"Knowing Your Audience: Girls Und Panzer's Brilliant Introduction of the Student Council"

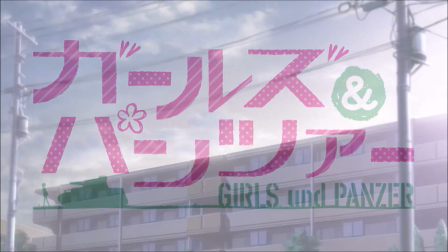0:00 Girls and Panzer does quite a lot in his first episode, as it sets up both the show's premise, several of our main characters, and gets the plot in motion.
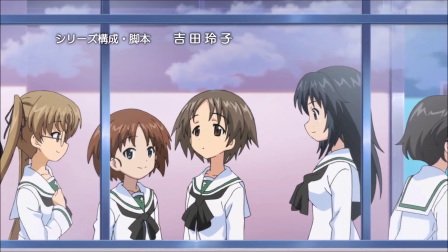0:08 One of these things, which may fly under the radar amid everything else going on, is the introduction of ORI's student council.
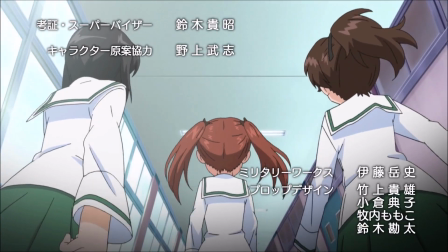0:15 It's brilliantly done, and it demonstrates that the show's writers and the entire creative team know their audience extremely well.
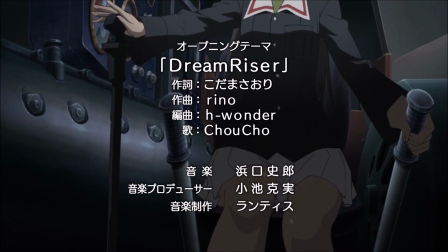0:22 Meaning, they both know what the audience expects and what they want, But more importantly, they know how to play on these expectations in a clever, satisfying way.
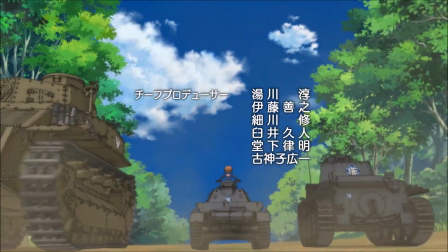0:31 Like I may have mentioned in my last video, this creative team put great thought and care into every detail of the show,
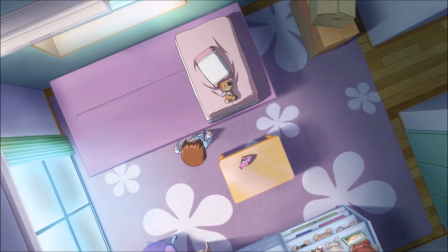0:36 including each aspect of the Student Council's introduction here, which includes them pulling a bit of a fast one on first-time viewers.
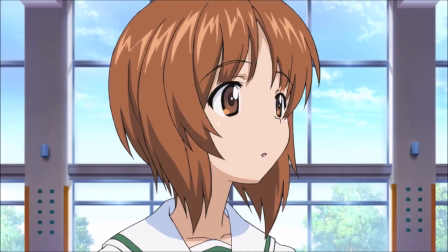0:44 Also, before I go further, note that there will be some support of this for the show here. While Girls from Panzer first came out a decade ago now, almost exactly in fact,
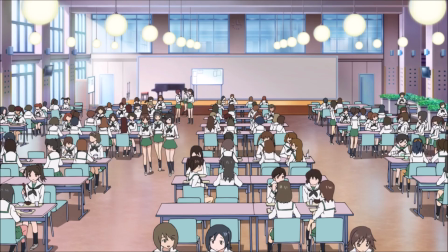0:52 this show was so good that you'd be doing yourself a disservice if you didn't go into it as cold as possible,
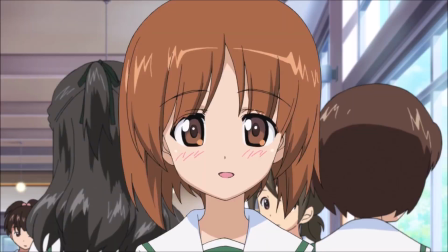0:57 especially in regard to some of what I'm going to talk about.
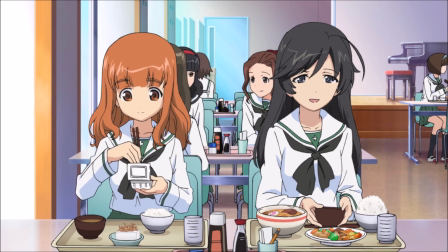1:00 People who are unfamiliar with Girls in Panzer, but have watched a good deal of other anime, are going to be well-versed in some tropes that are frequently found.
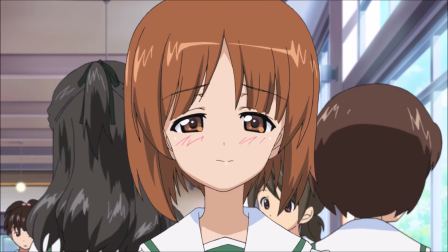1:08 The two relevant ones for this discussion are that of the Student Council being either evil or just abusing its power,
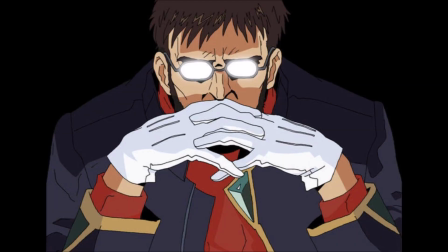1:14 and the ever-present Evil Glasses trope, you know the one with the creepy glowing lenses.
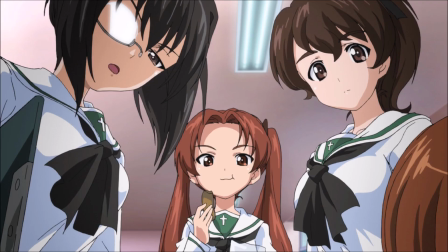1:19 Of course, these tropes aren't necessarily overdone, and the glowing glasses trope isn't exclusively used for nefarious characters,
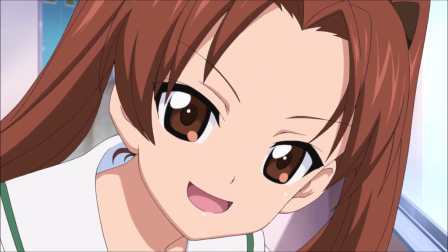1:26 but that is the case often enough that the viewer, seeing how the student council acts here initially,
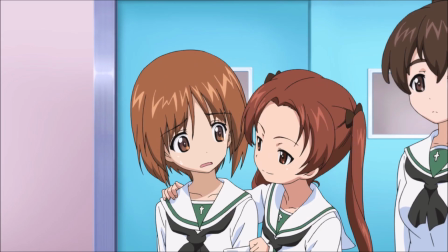1:32 makes certain assumptions. But let's get into the episode proper before going into how the show plays with your expectations a bit.
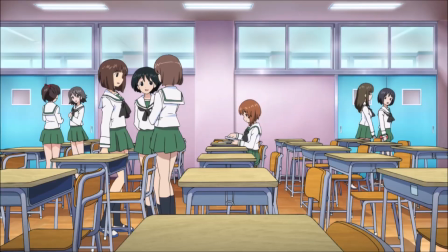1:38 Having just spent a fair amount of time establishing Miho as a character, including both her shy, nervous disposition,
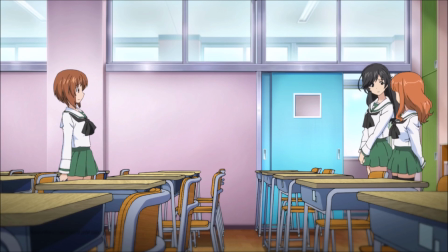1:45 and her extreme aversion, for currently unknown reasons, to ascend Shadou as she makes friends and settles in,
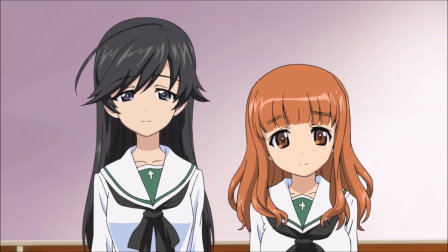1:51 it's time to upend that and get to proverbial tank rolling.
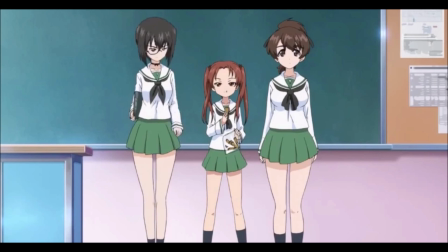1:54 Here is where the student council is introduced, and pretty much every single shot of them is set up to make them look as intimidating as possible. Well, except maybe for Yuzu, since she's too much of a cinnamon roll to look intimidating even if she tried.
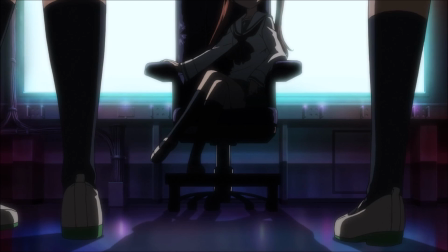2:06 The student council is shown shrouded in shadow, in front of a large, ominously bright screen,
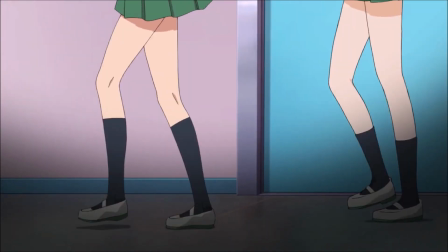2:11 and in many other shots they are viewed from a low angle that makes them look bigger and more intimidating than they really are,
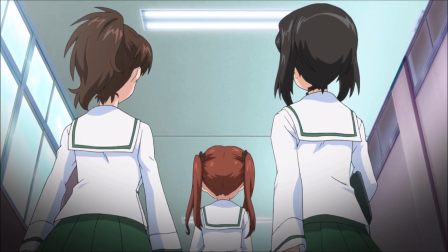2:17 especially in Anzu's case.
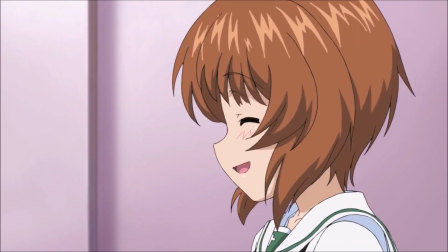2:19 Unsurprisingly, the student council's actions in this episode also lend an unsuspecting viewer, and Miho, Sayori and Hana, to think that they're up to no good.
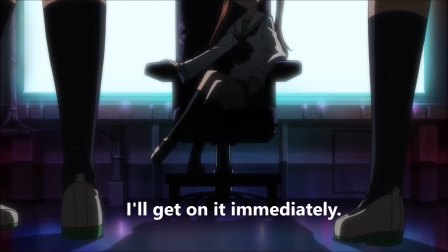2:28 They speak in vague terms about some plan they have, and they're pushing Senchito really hard.
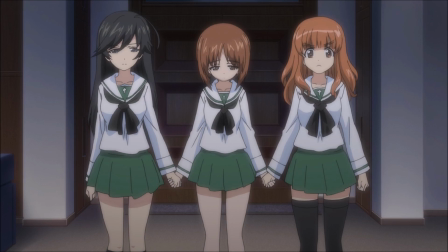2:32 Finally, this all culminates in their bullying of Miho into doing Senshiro despite her wishes.
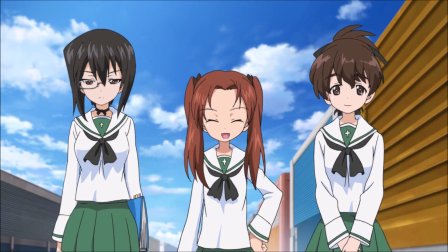2:38 Of course, once we learn more about the student council as the season progresses, it's very clear that they were never going to actually punish Miho for saying no.
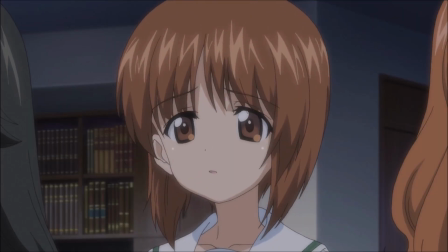2:46 But they were desperate enough to intimate that to her.
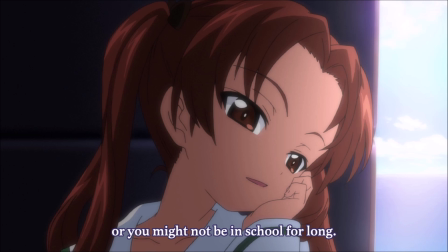2:48 Also based on how they worded their threat, they may have just been sneakily referring to the school permanently closing, since if the school closed, she wouldn't be there long.
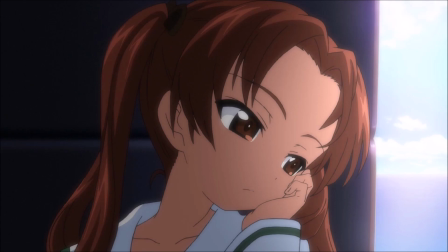2:56 But in episode 1, we don't know any of that, and neither does Miho. All we know is that they're pressuring her into doing something she really does not want to do.
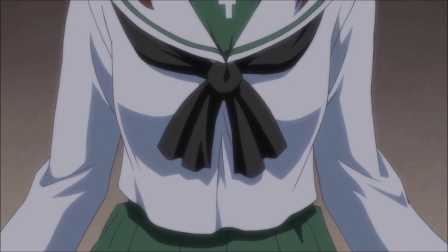3:05 As I mentioned earlier, the creative team, knowing that their viewers are anime fans who are familiar with both the Illusion Student Council and Evil Glasses trope,
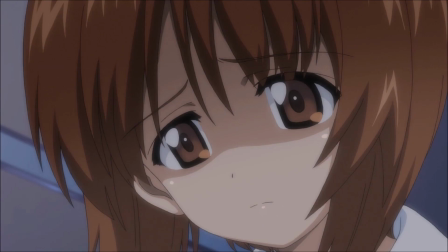3:13 utilize these to make us think that things are going one way, when they're in fact going a very different direction.
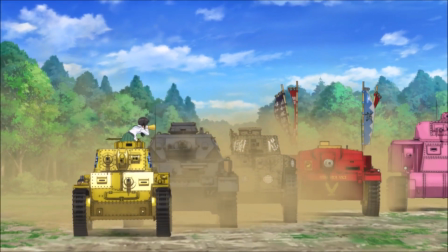3:19 This is a clever move by the writers for another reason as well. Girls on Panzer is an interesting show in that it doesn't really have a villain for most of its run.
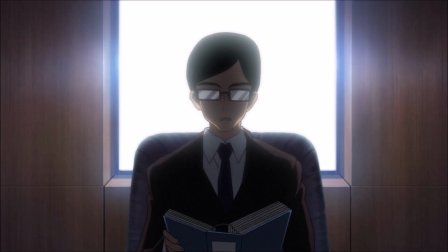3:26 We only get introduced to the real villain of the show, this asshole, much later on. Also, it's worth noting here that with the introduction of this character, the creators make it very clear to the viewer that they understand the evil glasses trope that they play with at the start.
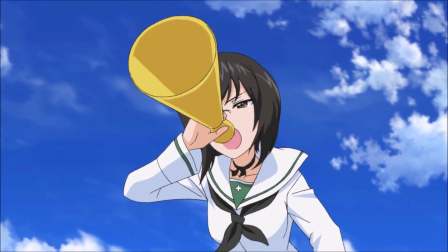3:39 But, you need to have at least some tension even before the main conflict is revealed, so we briefly have the other girls set up an antagonistic role.
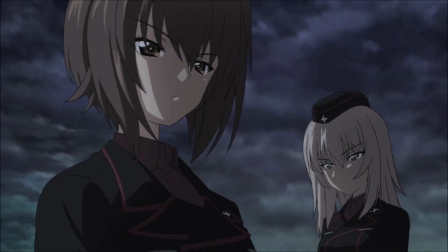3:46 The biggest ones, obviously, are the Kuromori Mina girls, Mahou and Erika,
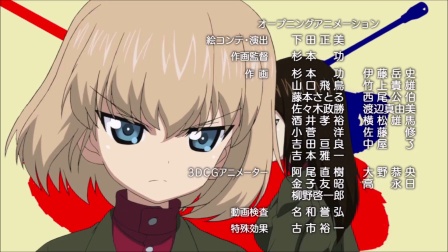3:51 but Katyusha is also initially portrayed in an antagonistic manner, and, at the start here, that task falls to the student council.
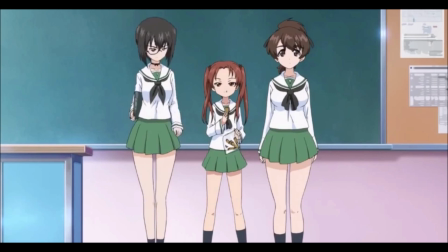3:57 But, with the writers being as good as they are, there are enough hints for eagle-eyed viewers to pick up on the fact that things are not quite what they seem. And, of course, us diehard fans get to appreciate all of this upon rewatch.
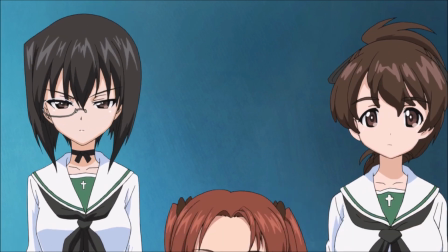4:09 First off, there's this comedy gold shot we get when we receive our first full view of the trio.
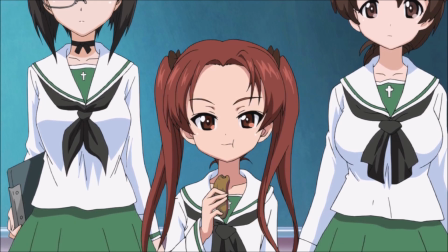4:15 Honestly, whoever came up with this deserves an award. It's hilarious without anything needing to be said, and it's a perfect introduction to Anzu Kadotani,
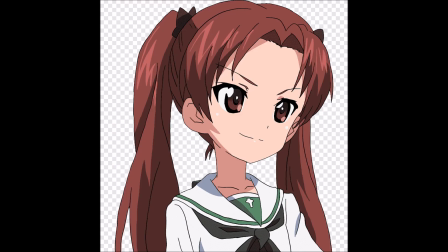4:23 the president and arguably the biggest chat in the series, who'll probably end up ruling Japan someday in this universe. But let's not get sidetracked. She'll probably need her own character spotlight video at some point anyway.
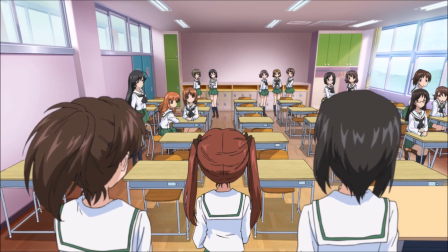4:34 So this state is a very subtle bit of comedy that produces our first hint that the student council isn't quite as threatening as they might seem,
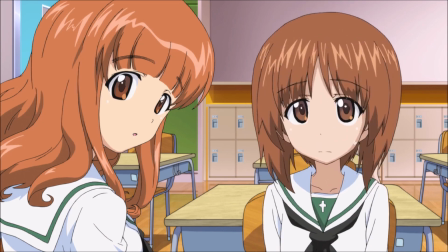4:42 but while also not completely deflating the tension that Miho is facing here.
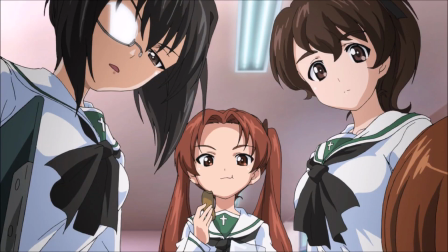4:46 Some of their lines throughout the episode, too, provide little hints of how desperate they feel despite their intimidating facade, like this one.
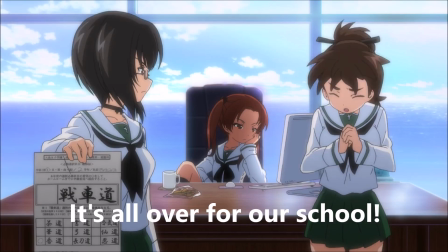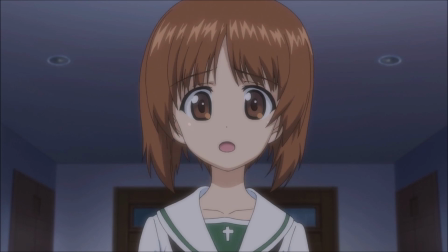5:02 These things culminate in their visual relief when Miho finally agrees to join the Senshiro team.
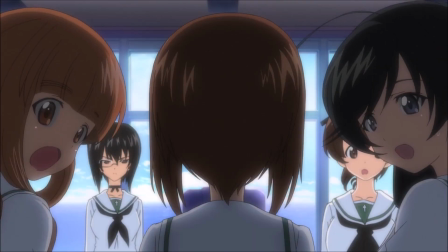5:08 While they don't show it, well not much anyway, they were likely as nervous as Miho was here.
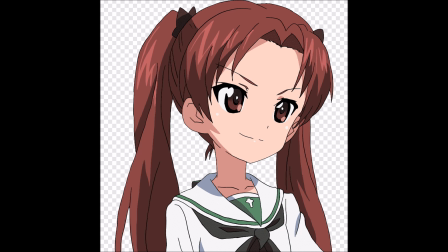5:14 Without her, Oorai has no chance of winning and they all knew it. Well, at least Momo and Yuzu were worried. Anzu's the girl with the plan and she's in charge for a reason. It also goes without saying that Anzu in particular is obscenely likable and charismatic.
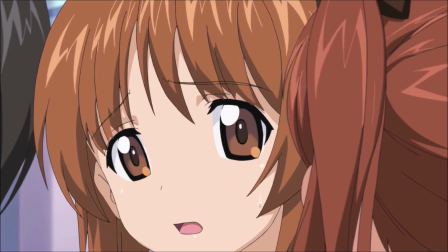5:28 She's a character you naturally don't want to be cast as a villain, despite her seeming to be cast as a bully initially,
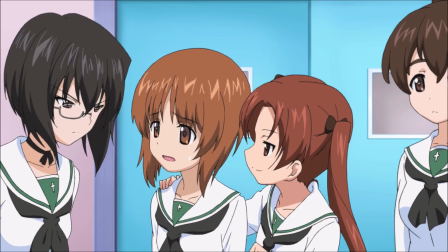5:34 since she just steals every scene she's in, and she almost comes off as aggressively friendly more than intimidating.
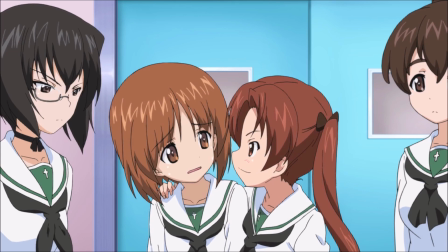5:40 Have I made it clear yet that I really like this character? But again, let's not get sidetracked.
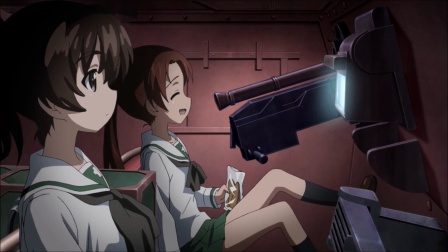5:44 Over the next several episodes, as we see more of the council in action, and as they interact more with Mio in less tense moments,
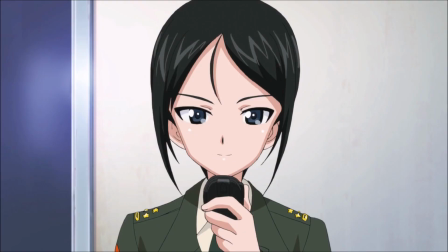5:51 the truth becomes clear, that, just like all the other girls in this show,
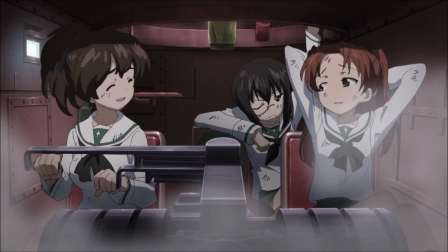5:55 they're genuinely nice people who risk trying to do their best, and not at all the overbearing bullies they might have appeared to be at first glance.
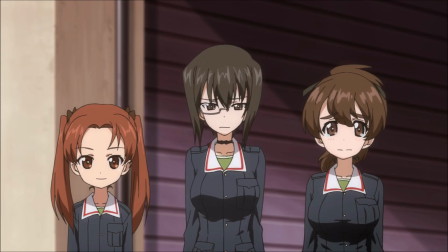6:02 The main turning point, in my opinion, is when, after losing the practice match to St. Gloriana in episode 4,
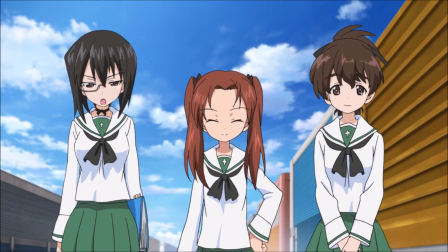6:09 Anzu decides that, in regard to the bet that they made, that Mio would need to perform the embarrassing anglerfish dance if they lost,
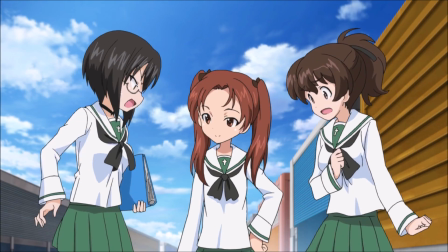6:16 since it was the council that put Miho up to this, and since they didn't perform particularly well in the match,
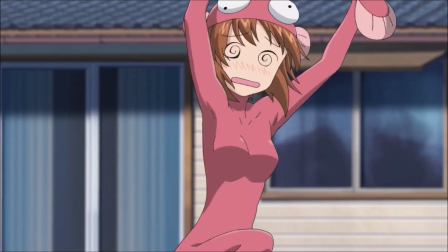6:21 it was only right that they suffer alongside her, demonstrating that by this point,
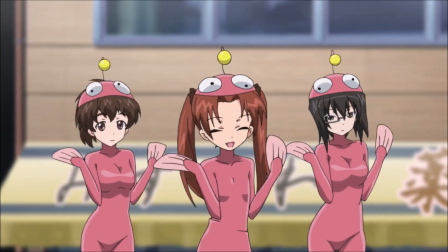6:26 they're comrades-at-arms, if they weren't already.
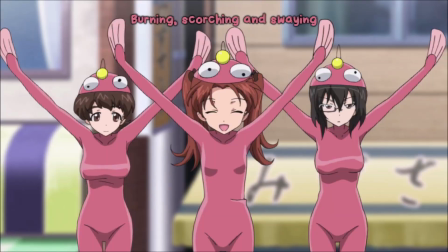6:29 Though I guess it's also possible that Anzu just wanted to do the dance herself, since she looks to be the only one enjoying herself when they perform it.
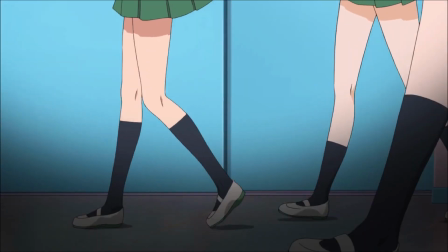6:36 But it all starts with that introduction to the student council, and leading us along a bit,
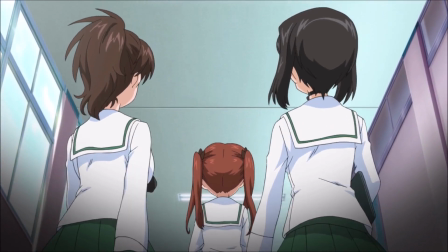6:40 both helps up the tension as we wait to get back to the tanks, and makes the viewer wonder what exactly is going on.
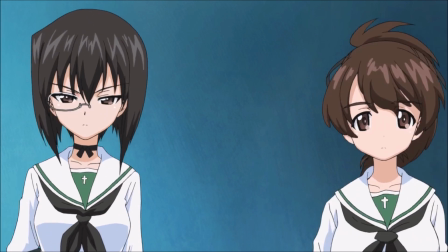6:47 Since we don't get another proper tank battle until Episode 4, these scenes in Episode 1 are very important to keep the viewers engaged until then.
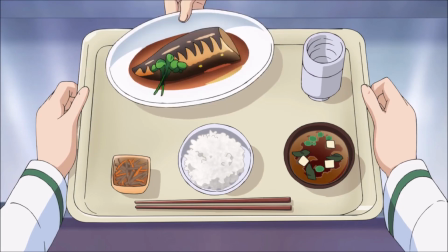6:55 Throughout the show's run, and into Dare film and Das Finale, the creative team continues to demonstrate not just an extreme attention to detail,
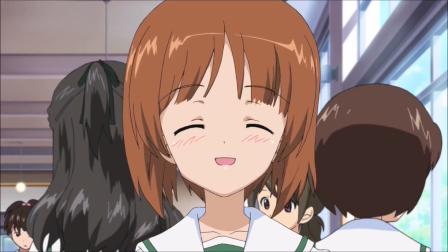7:03 but also a keen understanding of and respect for their target audience, both in regard to what they expect and what will satisfy them.
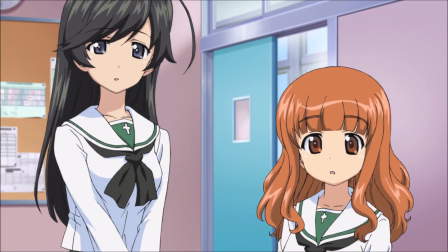7:12 There's plenty more to talk about, so look forward to many more videos on this wonderful show.
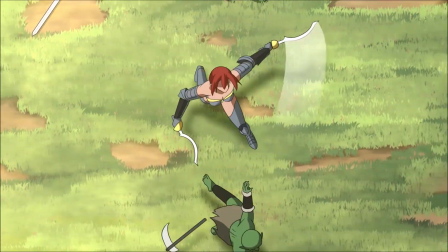7:16 If you like what I do here and would like to support the channel, then check out my books and light novels over at Amazon.
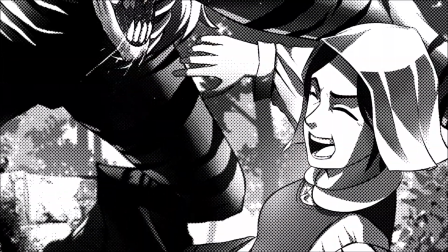7:22 I'm currently taking part in a Black Friday sale, so the first books in both of my main series are in Stuff and 99 Cents.
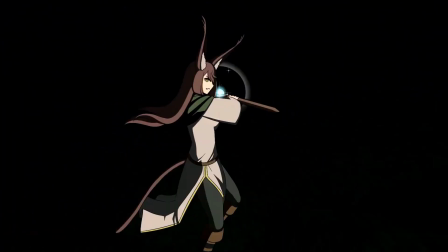7:30 Also check out my Patreon, where I share first looks at both upcoming videos and updates on my writing projects with my supporters.
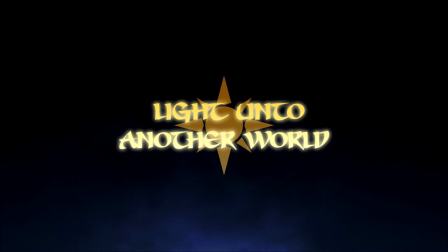7:37 Links are in the description below. There's a lot more cool stuff coming soon on the writing front, in addition to the videos, so make sure you don't miss it.
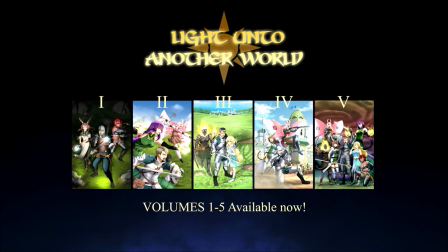7:44 Until next time.